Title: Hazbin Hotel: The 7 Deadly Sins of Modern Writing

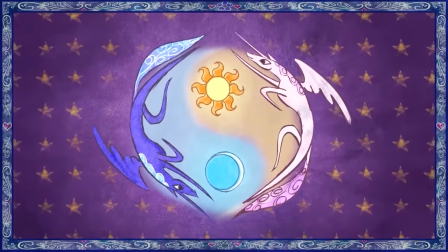264s The two sisters maintained balance for their kingdom and their subjects, angels that worshiped good and shielded all from evil.
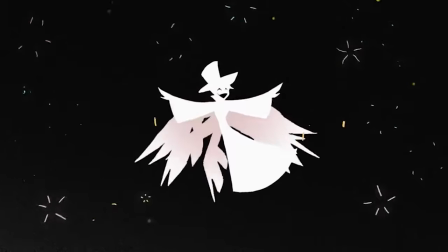271s The younger sister became resentful, but he was seen as a troublemaker by the elders of Heaven.
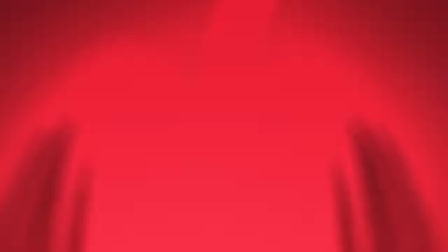277s She vowed that she would shroud the land in eternal night, for with this single act of disobedience, evil finally found its way into Earth.
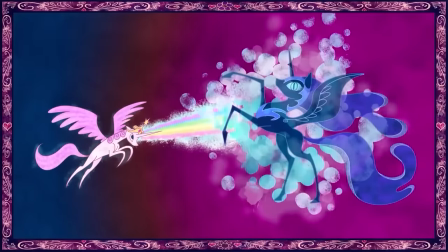286s Using the magic of the Elements of Harmony, she defeated her younger sister and banished her permanently in the moon.
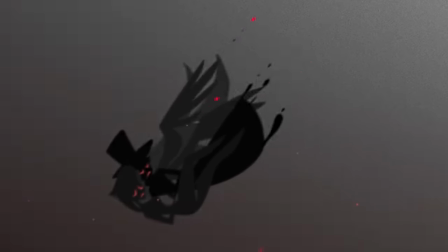293s Heaven cast Lucifer and his love into the dark pit he had created, never allowing him to see the good that came from humanity.
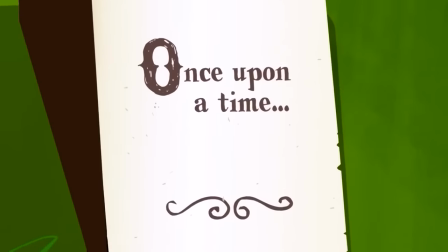301s
Though that's not even my main criticism. A storybook opening can be used to establish the fairytale nature of the story or bring viewers up to speed with the relevant information.
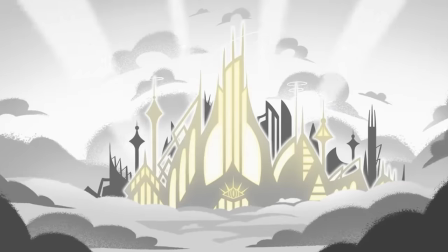309s
But in Hasbun Hotel, the story of Lucifer,
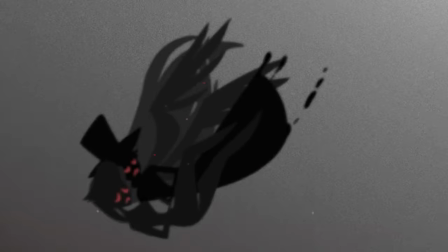312s
Lilith and Adam are not relevant yet and neither of them really impact what happens in the rest of the episode, making most of the backstory completely pointless.
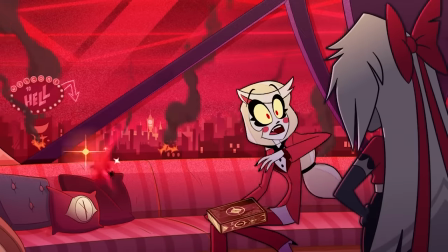320s
Also Charlie reading the story of Hell after the annual extermination happened rubs me the wrong way. She says the story helps her cope, but I can't quite understand how.
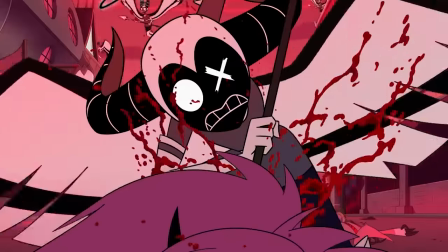328s
I can understand wanting to distract yourself from the horrors of the actual extermination,
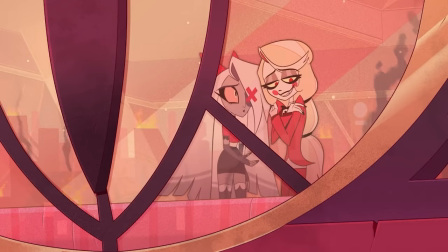331s
But I don't know if reading about the extermination and the tragic tale of hell is the way to go about it It may just be me, but if my kind is being exterminated The last thing I'd do is read a story about it This scene feels more like Charlie's reading to the audience,
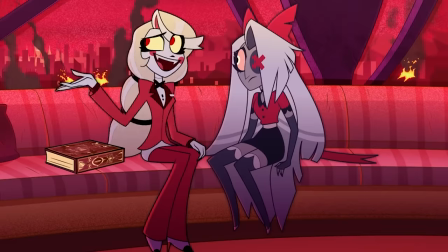345s
not for herself, which I'd classify as bad exposition Interestingly enough,
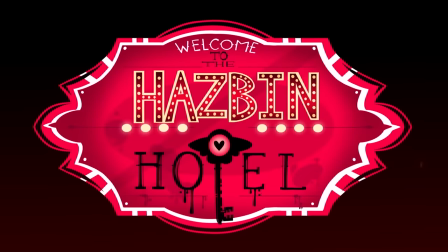348s
you don't need to look too far for a better example as Vivzie Pops Has-Bent Hotel pilot starts off treating the audience with much more maturity as the song
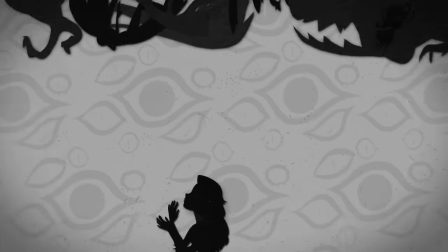356s
I'm always chasing rainbows is juxtaposed with the unnerving visuals and the subtle imagery that hints at the story but doesn't outright explain what it
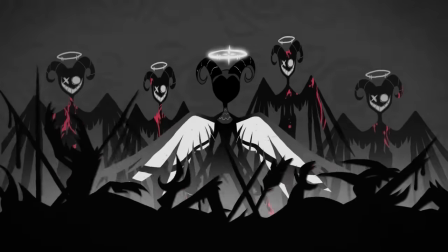363s
is, and it doesn't need to yet. But this sequence as well is captured the mood, which is a somber and a bleak one that lets us better understand Charlie's perspective.
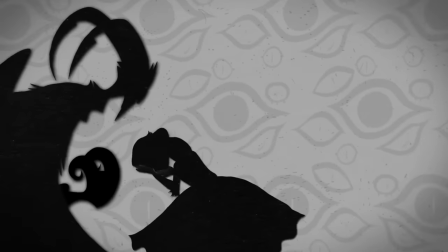372s
The fairy tale sequence is how she perceives her own tragic existence as the observer of the cruel and unjust system, unable to do anything about it.
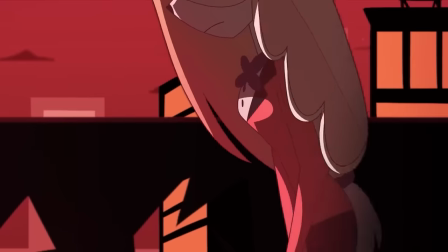379s
It's very appropriate that we first see Charlie entering a balcony as it complements her current fate as a helpless observer but also starts to establish her role as the princess of hell. You can get multiple interpretations from a few of these shots alone. First, we establish the setting by showcasing the empty streets of hell.
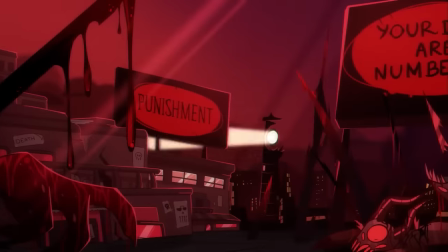395s
Regardless whether it looks like this all the time or if it's just especially bad after the extermination, it visually indicates that this place is a kingdom that has fallen.
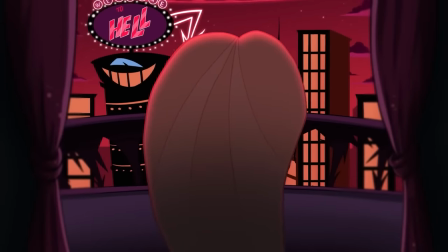403s
Then, we cut to Charlie walking towards the balcony. Pay attention to the shot composition. Look how Charlie is centered in the frame with the city in front of her.
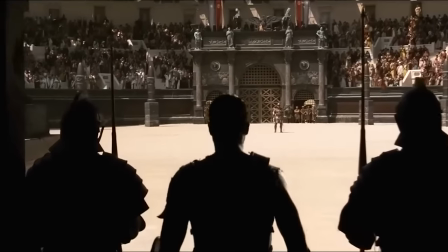410s
A shot like this can often be used to indicate the character's importance in the setting and the story.
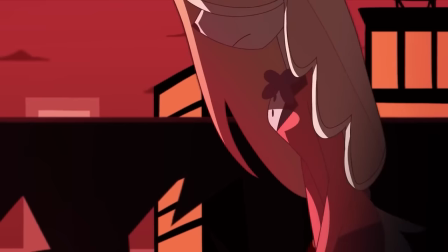415s
We then cut to a close-up that still offers us plenty of information, including Charlie's lack of confidence and her emotional state.
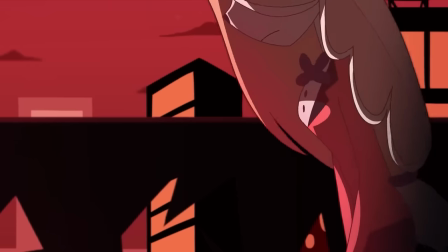422s
Even the way she goes across the frame gives us a sense of bleakness and defeat. Mmm, I love a good wide shot.
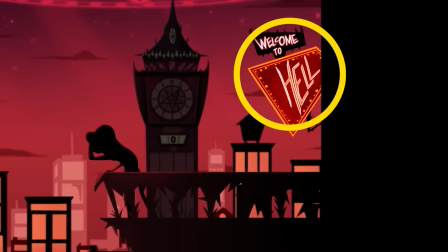427s
Not only do we see Charlie's despair from her body language, we also see the location and the clock tower with the countdown timer.
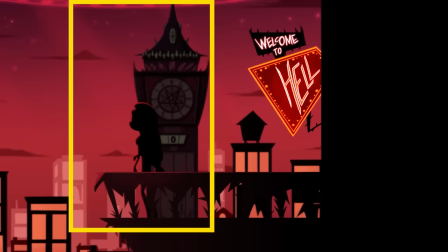434s
By having Charlie and the clock in the same frame allows us to make the connection between the clock and all the despair that we already saw.
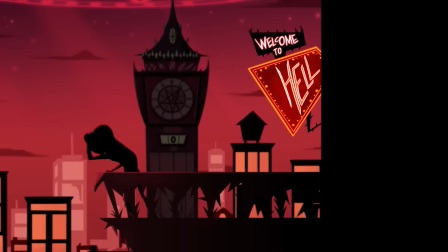441s
It's simple and effective. And look how much we get out of one gesture as Charlie raises her finger and shoots fireworks into the air.
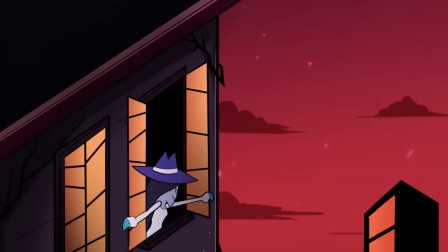448s
We actually established that Charlie has some importance in hell and she's the one there to let the other demons know that the extermination is over and they're free to come out.
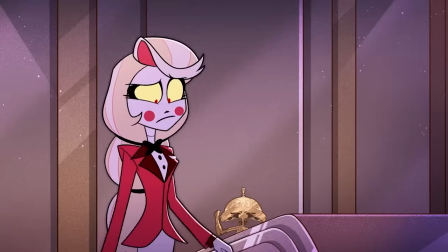456s
Now could she have made an announcement or rang a bell? Absolutely not.
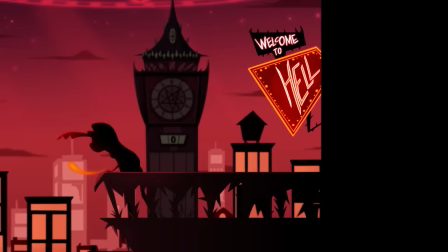460s
I mean yes technically she could have but it's so much more thematic to have fireworks as they are synonymous with the new year.
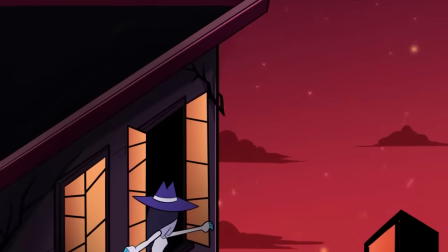466s
And new year complements the premise of the show, which is breaking out of bad habits and seeking redemption.
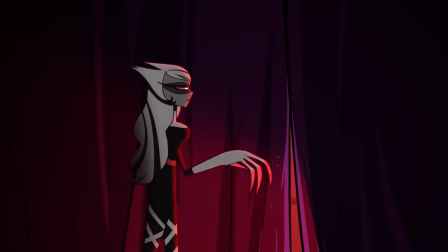471s
After all, we all know the phrase, new year, new me, and we're all familiar with the concept of new year's resolutions.
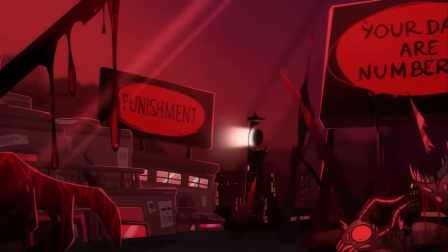477s
It's a fitting motif, to say the least. See how much more I got from this opening in the pilot compared to the first episode?
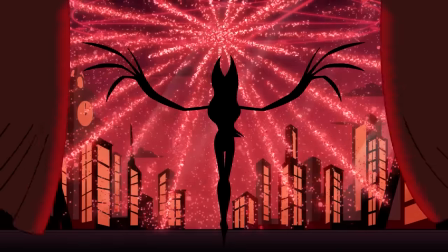482s
From episode one, I got the information, but from the pilot, I got that, and I got the better understanding of Charlie,
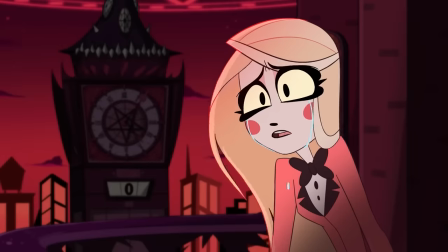489s
her despair, her desires, and the world she feels responsible for improving. All of that without any dialogue.
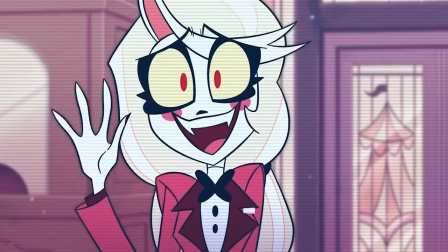495s
Meanwhile, Amazon's husband hotel appears to be almost afraid that the audience won't get the story.
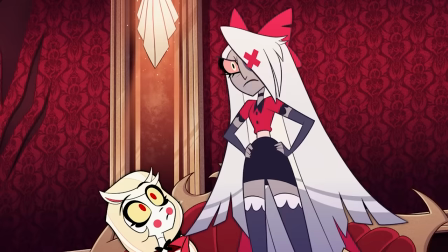500s
So they have to spill it out in plain words. Heck, even repeating the same things over and over again. Do you know how many times the concept of has-been hotel is pitched to us as the audience? I counted three times in one episode, which is three too many in my book.